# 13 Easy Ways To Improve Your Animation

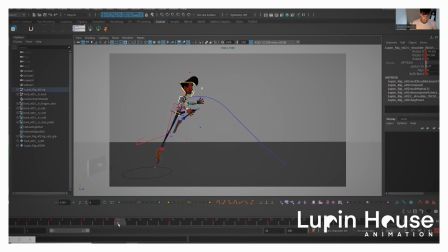(4:12)
So the arms I'm not too happy with, so I'm just going to delete the key. This is it's a bit better, right? I've got a nicer arc, it's kind of working as it should. And then I can clean this up however I should please to do so.
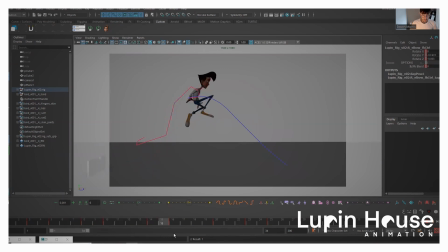(4:30)
It's not the best example because it's a simple little jump. But let's say from here, here's a better example. You select everything, you like this, and you like this pose, but you're not happy with how he's getting from A to B. So you can just delete this, right?
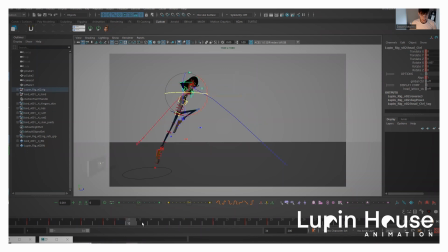(4:46)
You've got pose A and pose B now, and now you can just work out what you want to do and animate it a bit cleaner.
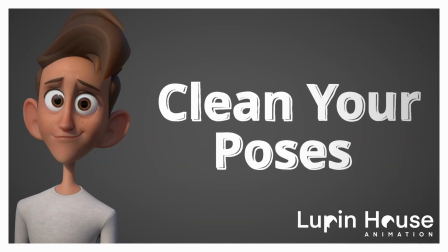(4:54)
Check your pose as well. So let's say you've hit like a pose like this,
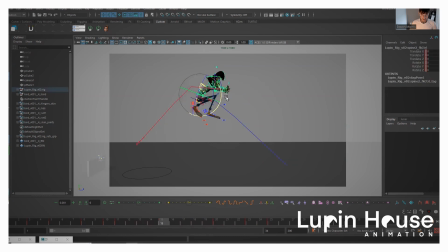(5:01)
you're really happy with this pose, this looks cool, this is the type of pose that you want. But you've animated 4 controls to get there.
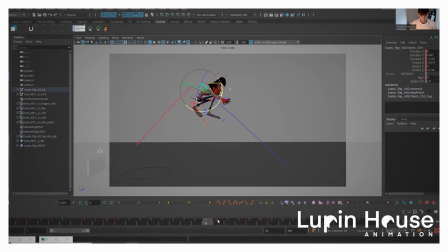(5:14)
Yeah, let's say you animate this here like this, but then on this frame here, you might animate this one like this. Bring it forward, let's say. So I think when we spline, it should look a bit jacked.
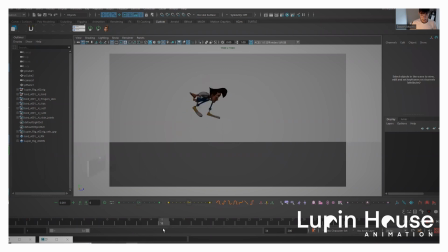(5:28)
So you can see here that it's a bit jacked, right? And it's going a bit cooked, and then coming out. And so let's say animation is doing this. It's because we used too many controls to achieve something that we could have just used one control.
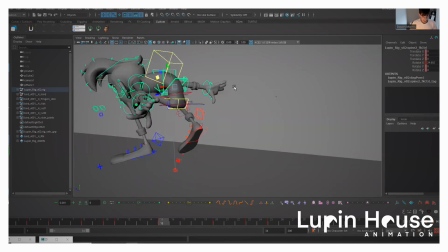(5:42)
So just delete all the animation on all the things we shouldn't have animated, and just simplify the pose.
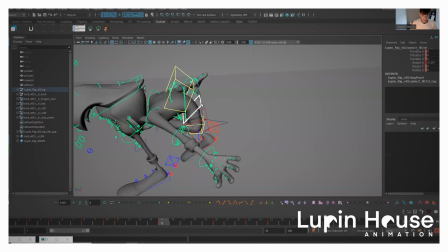(5:50)
It's going to go from pose A to pose B a lot easier, because you're not moving a whole bunch of things.
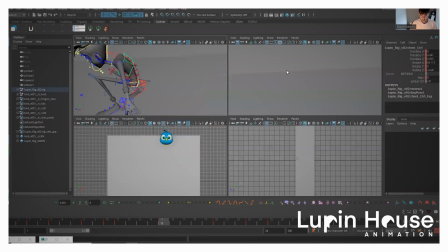(5:56)
They're not all going on different rotation axes and all that kind of jazz. So if we just use this control here to kind of get to the
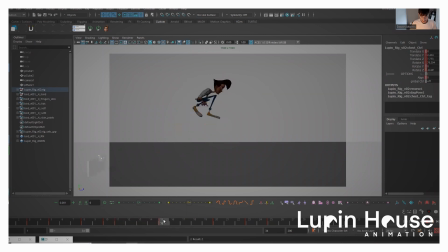(6:03)
desired thing, and then add that in spline, it's a lot cleaner, right? And we don't have that stuff, and it's because you use the correct controls. So maybe you've done your whole animation and you've used just way too many controls, so just go back through it and see if you can hit the same pose using the least amount of controls as possible,
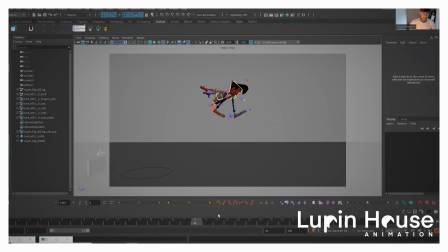(6:22)
and that should make all the transitions a bit cleaner. Look for missing principles, right? So if your animation just went from this pose, okay, and to this pose,
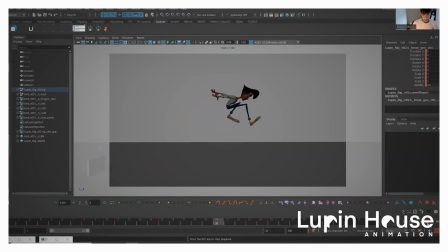(6:41)
right? It's going to look a bit funky, going to look a bit strange. And the thing is, there's no anticipation. He's got all this force and momentum coming from nowhere. It's not possible. So when you add in a bit of anticipation,
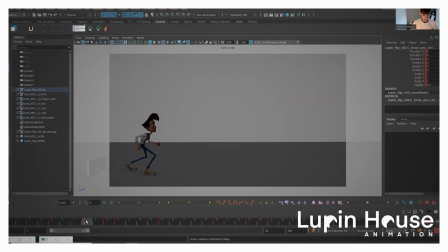(7:00)
you can see that the energy is coming from somewhere, and that it's working a lot cleaner now. And you can see here when he lands, right? There's no overlap, there's no settle.
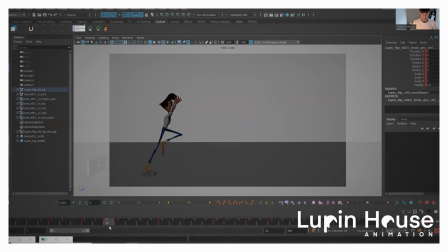(7:12)
He just hits a wall. So some more principles missing. And you could think, and maybe if we had a lot of issues like this, right?
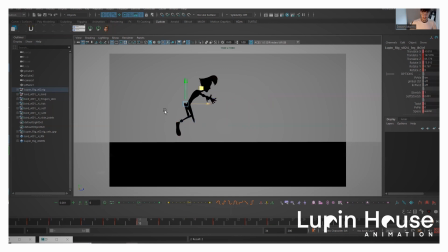(7:21)
And then we do this, we've got some silhouette issues, right? Like what's going on here. So you can check the silhouette of the animation like this. Like this doesn't look like anything, right? This doesn't tell us any sort of story. What's going on with this pose? It looks insane.
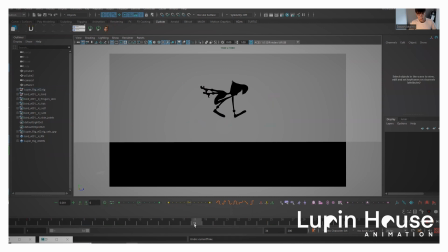(7:36)
If we undo everything, or just go to a different pose, you can kind of see this is someone jumping. But you can see here the legs are kind of joining a tiny bit. So if you want, you can just do this, get the legs out, so you've got a pure silhouette. Maybe you don't really want it to touch the chin. Something like this.
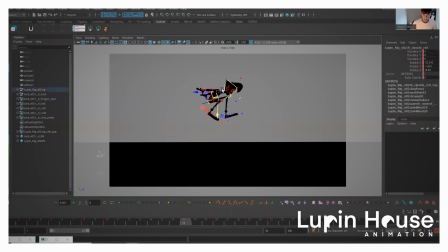(7:58)
Something like that, you know. You can work on your pose to tweak the silhouette. So check your silhouette by pressing 7 on the key throughout the whole animation. That's also something that will help you out a lot, right? You've got some stuff that's on step.